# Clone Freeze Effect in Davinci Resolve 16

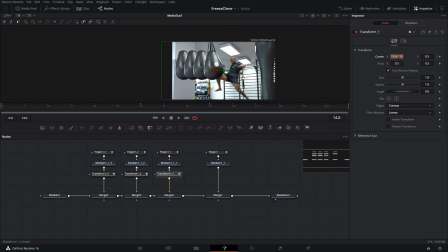(4:22)
And then on frame 14, we're gonna bring them back to normal by putting the value 0.5 here, which resets the value here.
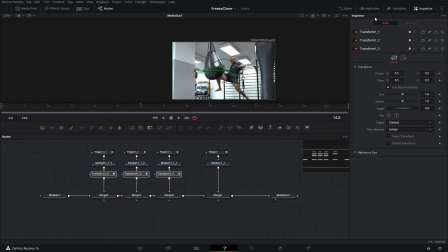(4:35)
After that, what you wanna do is you're gonna select all of these transform nodes and you're gonna go to your spline editor and then here. And what I did was I select everything, I press F to make them smooth, and I also selected these
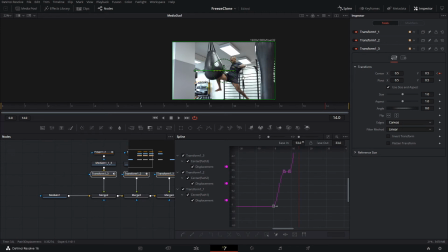(4:51)
point and I press T and I change the ease out so it drags a little bit, so it starts a little bit slower. And then I do the same for this one, and on this one I want it to end more abruptly, so I'm gonna change the ease in and increase it a little bit.
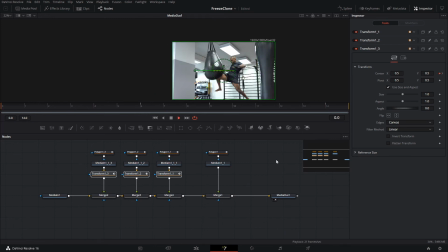(5:08)
Okay, so now we have So now we have that. So what's the next thing? The next thing that we can add, we can add a drop shadow,
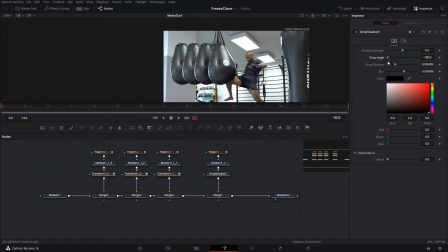(5:19)
and then we're gonna make the angle be towards the bags that we have, and we're gonna make the distance be a little bit lower, and then we're simply gonna copy these to the other bags that we have here.
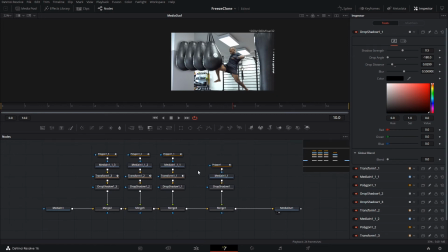(5:35)
That adds a little bit of effect to it. And then one last thing is we're gonna go to our transform node, and we're gonna add motion blur to each of them. So we're gonna go here to the settings and click on motion blur, and I put them on the shatter angle 80, and I left the quality on 2.
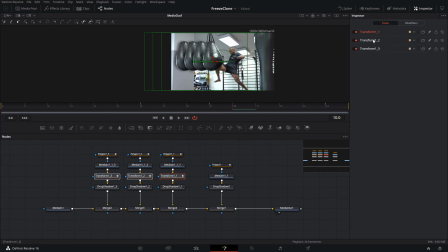(5:51)
You can play around with it and do whichever you like the most. It's up to you. I personally don't like if it is too blurry so that it doesn't even so that you can even catch what it's happening. So I like it to be subtle.
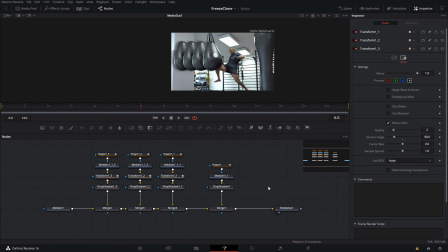(6:08)
There we go. We got our motion blurs right here, and we have the motion blurs set up, so it looks a little bit smoother and looks cool like that. You can also play around with the drop shadow if you want to animate it so it disappears back again, but since it's not even a second worth of animation,
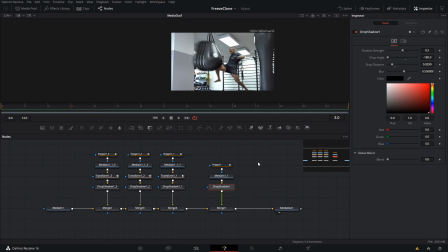(6:23)
it's probably gonna be it's not gonna be able to get caught by the eye of the viewer. So one last thing that I did was because if it looks like that, all the black bags are not that impressive or artsy or whatever.
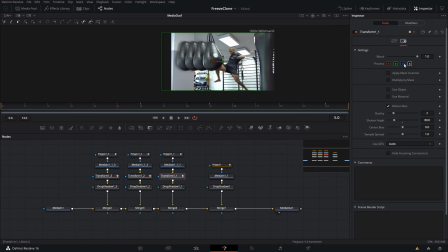(6:38)
So what I did was I went to these transform nodes, and on each of them I took one of these process RGB colors. So I took the blue one from this one, let's say, it's gonna make it yellow. I take the green one from this one, and I take the red from this one.
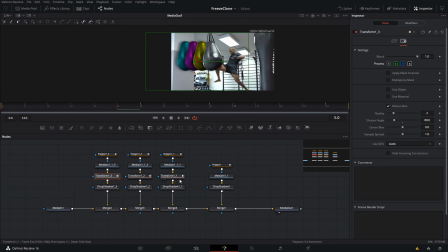(6:52)
So that's gonna add the colors to it, and you can play around with it. You can also use a fill color if you want, but that would be up for another video.
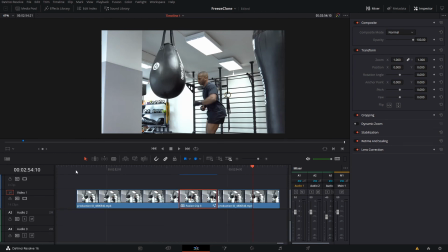(6:59)
So let's go back to the edit screen, and this is how it's gonna look like once it renders out.
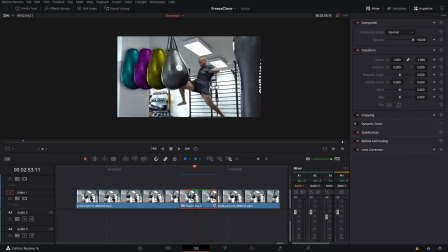(7:07)
But it's a little bit too stiff yet, right? Because in these, it's sort of like we can see the thing happening. So one thing that I did was I went to the dynamic zoom here. Whoops, one click. And we're gonna open it up, and I put ease in and out. So that just makes the effect itself a little bit better.
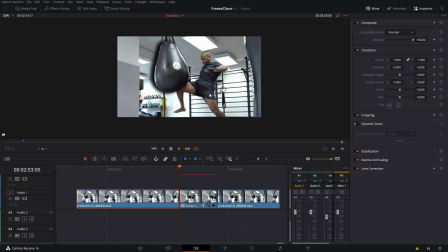(7:27)
And then I also color graded it a little bit so that it adds that flash effect. But yeah, so this is the that's for another tutorial, but this is the basic for it. On the other clips, I also use dynamic zoom, so they all sort of have a little bit of zoom and movement in them.
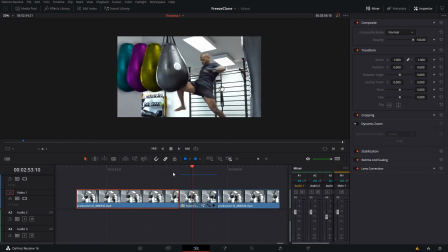(7:43)
So let's see with the dynamic zoom. Yeah, that's, yeah. And with the other clips having dynamic zoom, it plays a little bit better that way too. So yeah, that was it for this video, this clone freeze effect. You can play around with it.
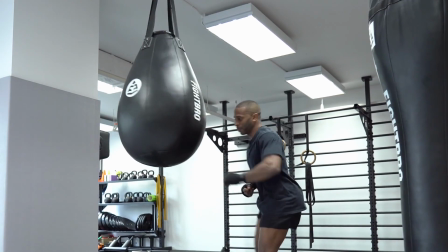(7:55)
You can add it to pretty much anything.
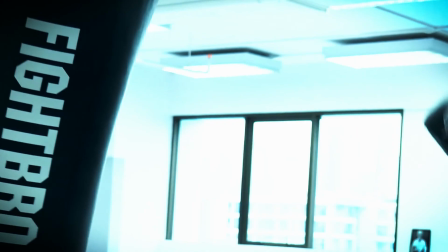(7:57)
If you have commercials or like Instagram ads or whatever, you can do that, and it will look really interesting and catch the attention of the viewer.
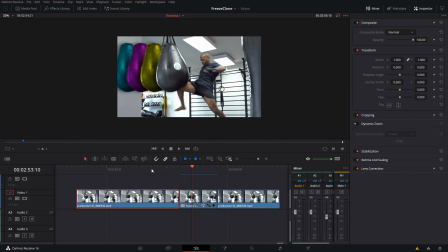(8:06)
So yeah, I hope that you liked this video.
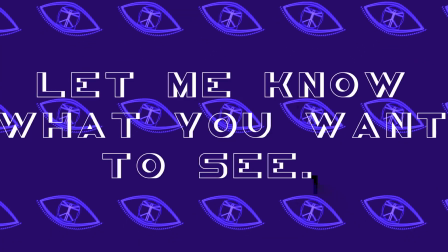(8:08)
If you did, don't forget to leave a like and comment down below if you have any ideas for future videos or any comments that you want to know.
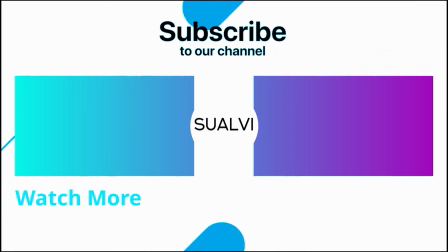(8:16)
Yeah, let me know down below, and I hope that you enjoyed this video, and I hope to see you in the next video here in SUALVI.